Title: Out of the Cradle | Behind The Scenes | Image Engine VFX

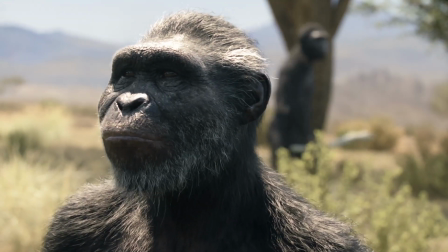0:11 that when Square Enix contacted us again to talk about this project,
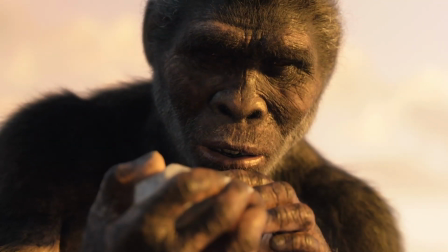0:17 what really excited me the most was really this was purely for education. I never knew, what sort of things existed 3 million years ago,
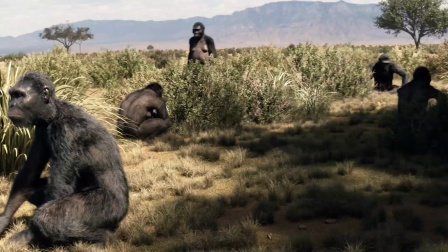0:26 and how can we put our visual effects knowledge into that academic project. Before we started to build the environment, we sort of had to know how big is the environment needs to be.
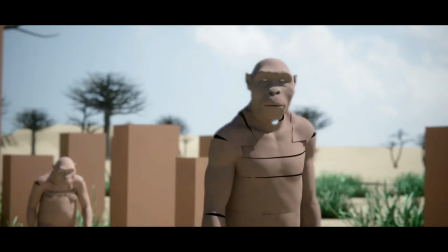0:38 The good thing was we had a fairly solid previs done beforehand, and we actually colored the ground per distance. From this color on, we almost not gonna see, or it can be just the environment dome sphere that it's painted at one time.
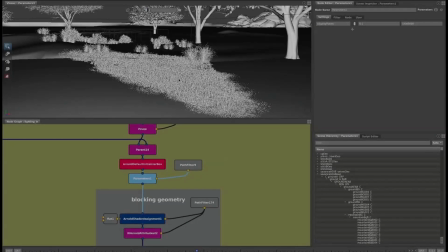0:51 So general process would be we only deal with the point, like the location of the things where it needs to be, and the orientation of the things.
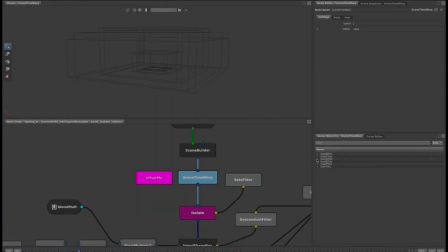0:59 And then once you define that, we use this something called instancer to instance a tree on top of the points, or the bush on top of the points,
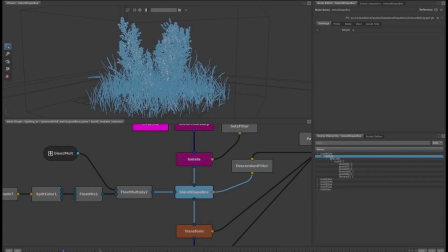1:07 or the grass on top of the points. Then you could change the scale or orientations or the type of things or the movement on the
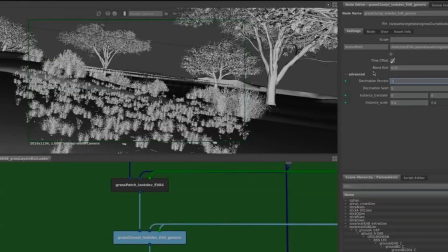1:15 fly. If the client says, oh, this actually type of the plant's not discovered, so we cannot use it, then it's easy enough to change for us.
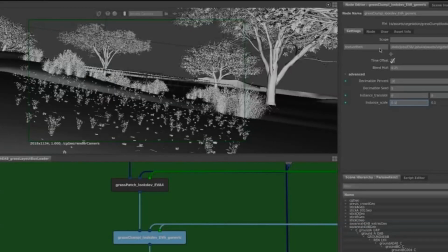1:23 Basically, it makes the process dynamic. So after we established our generic ape topology that we use for both male and female, and also between the two different species of apes, we started to work in parallel between build and texture.
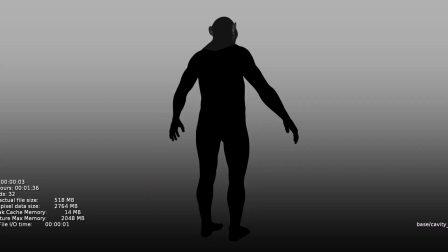1:42 Still had to stick really close to the reference from the client because they had scienced it, so to speak.
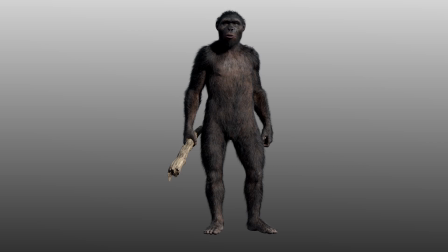1:48 We followed that as close as we could, and then Marco and I worked together to get the skin detail, like all of the fine wrinkles around the eyes. So network side did have a scientist who has driven the show, and not that so much on creatively or like action wise, but it's more about what we know today that existed 3 million years ago. There's been a lot of research focusing on what we use in our human speech. We use like the FACS system in our facial rig, which is basically comprised of these certain shapes that create different sounds
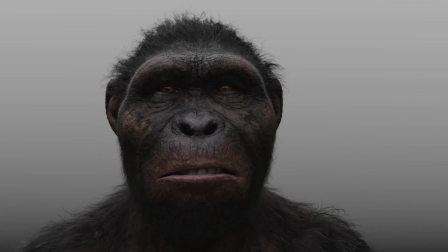2:25 when we do speak, and different emotions as well.
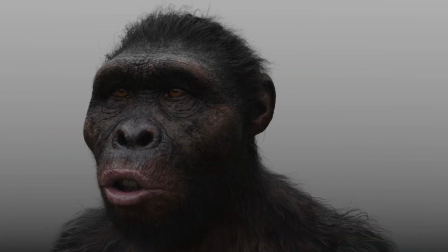2:28 These scientific studies that went and developed the same sort of FACS system but for chimpanzees. So we basically read up on these research papers to try to find all the different relatable facts
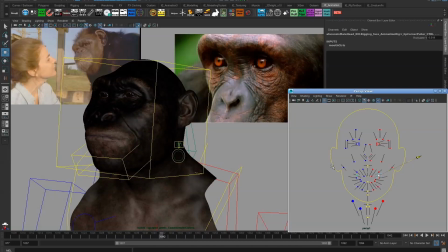2:42 that we can kind of steal from our human face rig system and apply it to a chimpanzee,
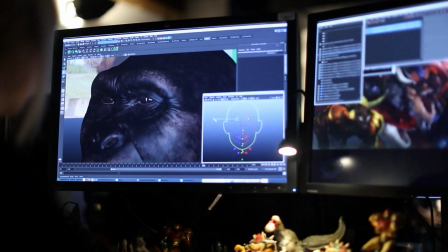2:51 or what would be a chimpanzee,
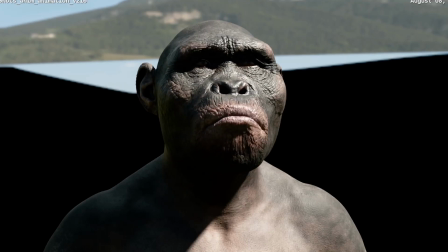2:52 which was the closest relatable animal that we would use for the reference for our hapless and afferensis characters.
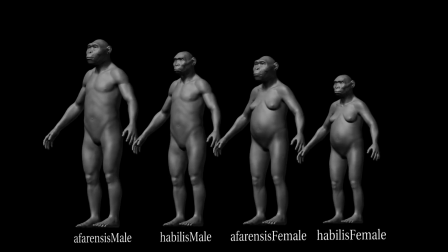3:01 From what I learned, a lot of scientists actually work on the models, so they were quite accurately scientifically correct.
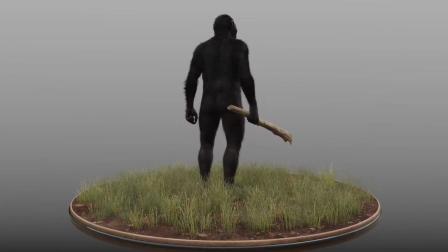3:07 So we were quite trying to be rigidly in this kind of shape and stay there. Our approach to compositing was pretty straightforward for the show.
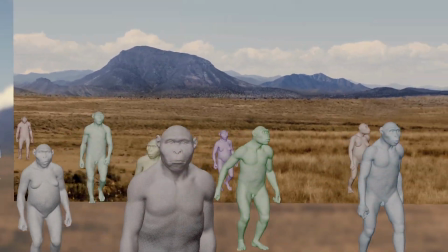3:15 We received CG renders for sort of the foreground, midground layers, and then everything sort of in the far distance was all done by DMP.
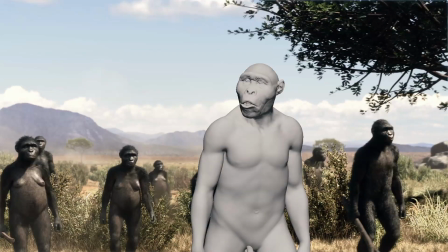3:23 What we did to add value to the show and make things more organic is we added a lot of elements,
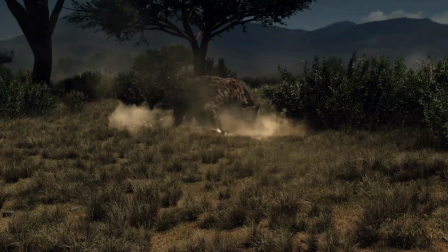3:29 we added a lot of dust, just things blowing around in the distance.
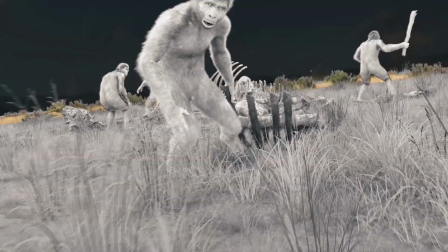3:32 We added a lot of sort of heat distortion and chromatic aberration, and mostly because it's in the desert, we added CG bugs and flies sort of flying around.
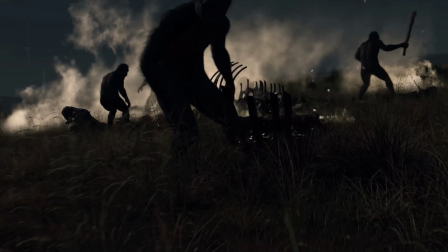3:40 The goal was mostly to add any sort of elements to the shot that are just going to make it feel more like an organic environment. Because of our past relationship with them, with the Kingsglaive project, so they're pretty much, okay, we know you guys can deliver, so, show us the animation, show us the action scene that matters, but the rest,
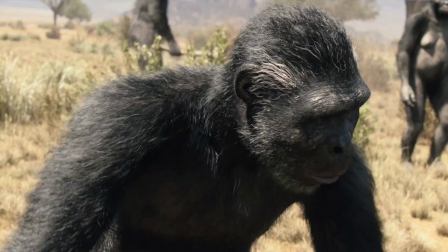4:00 go for it, be creative and do some fun. I rely on the same method to all the artists who work on the show.
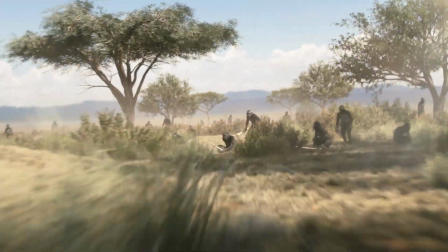4:06 Hey, you have fun, you want to do something cool, then go for it. We didn't really limit the artists. Very much of collaboration like we had on Kingsglaive.